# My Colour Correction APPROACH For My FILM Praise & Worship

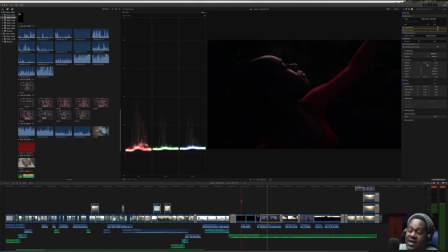This was literally at dusk, dusk, dusk. And if you, if you even look at the actual tonality, like there's everything is black and we're just getting a little bit of light hitting her face.
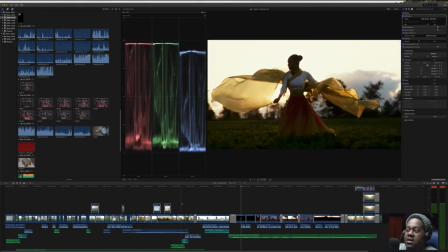Um, I want to go to this last area because a lot of people asked about,
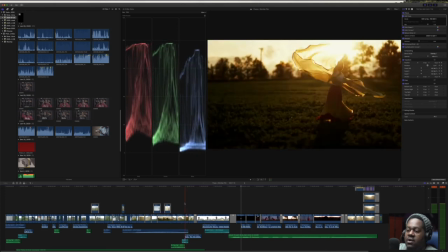about how I got this sort of look here with the
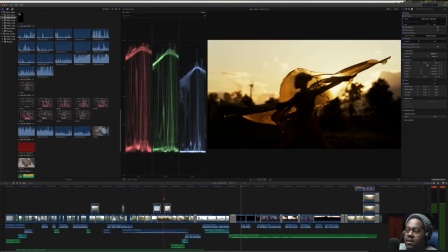Sun the sunset this one right here right first first and foremost I literally didn't have to do much with this because it was already so beautiful but
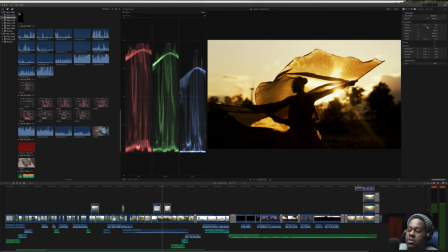let's let's go to my my actual color settings here so I'm actually going to
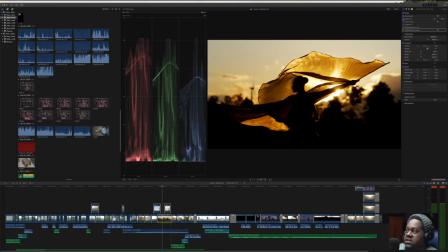uncheck all of these so you can see the original what the original actually looked like. So the original actually already looked very close to the finished product. The only difference really is that obviously we're adding layers to the footage to make certain areas pop a little more, add more contrast, add more definition, et cetera, et cetera.
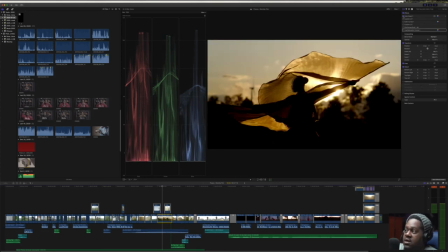So first things first, we did color the color board and I kind of went crazy with the color board. I really want to go really dramatic and really crazy. As you can see, I over crushed all my blacks and then I brought up my whites because I really want to create this sort of silhouetted look.
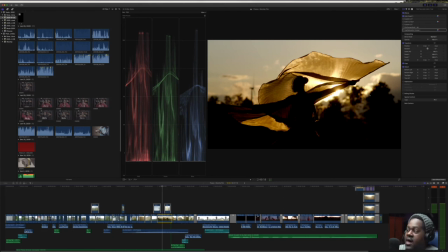And again, I may have broke some rules. I get it, whatever else. But I just wanted to I want to really, really get that silhouette. That was that was the biggest thing for me. Then when I when I go to my LUT, my custom LUT, it adds that sort of golden tone that I wanted.
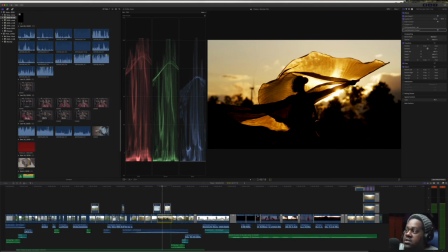I wanted to get that golden tone tone and again, I'll show you I'll show you a breakdown of all these things So this was my this is basically what I did with with the color board the first color board I just brought down the blacks and then I brought up the saturation and
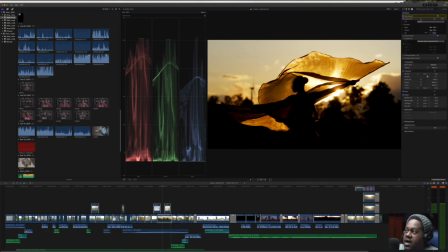then for the Custom lot I use my custom light faces let which is which is long story It was just one of my favorite LUTs, but it was actually made by accident. Anyways, color curve.
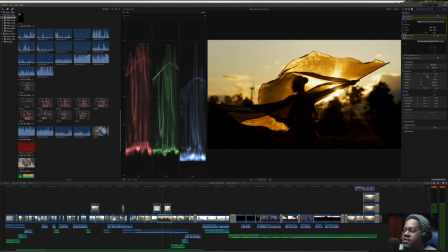So I added my color curve now, and if you look, the color curve brings all the blacks back up slightly. Then I went to custom LUTs, which was the Phantom RE1 Neutral PP7.
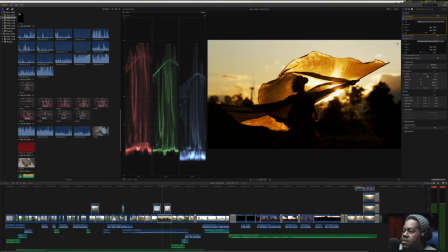All right, and then that brought the blacks up little bit more then i went to film convert and then film convert right away helped me to bring everything back to where it needs to be but still it's very crunchy on the black end which is fine which is what i wanted right and
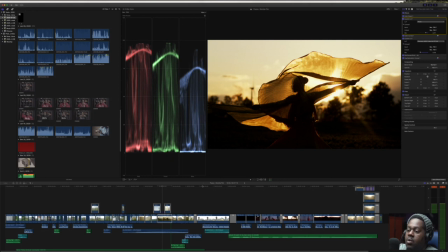then lastly hue and saturation curve okay now when we're looking at at this i'm just gonna remove this
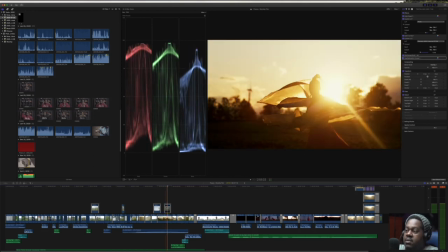clip for a minute here so you can see so if you look at this clip right at its when it's the reason why I had to bring it down so much is because I knew that the Sun was gonna burst through and when the Sun burst through it would be really really bright so what I did was I just wanted to comp over and
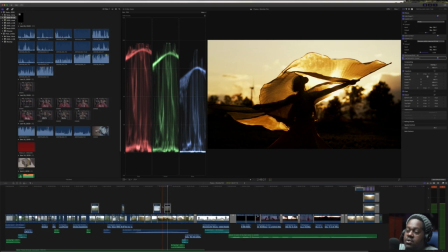compensate the blacks so that we could still see those cool details in the flags and in the wings but then at the same
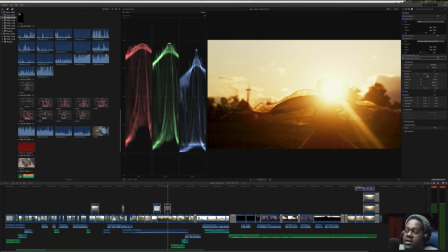time when the when the Sun burst through it wasn't so overpowering that it just over overexposed everything in the shot. All right, so that is kind of an overview, a quick overview of how I color corrected the praise and worship film that I created with O'Shane Howard. And I hope that this tutorial taught you something new. I hope that you learned something. If you have questions, please leave them below. If you're not a subscriber, please consider subscribing to the channel share this video with others and continue to learn and and be positive all right until the next time peace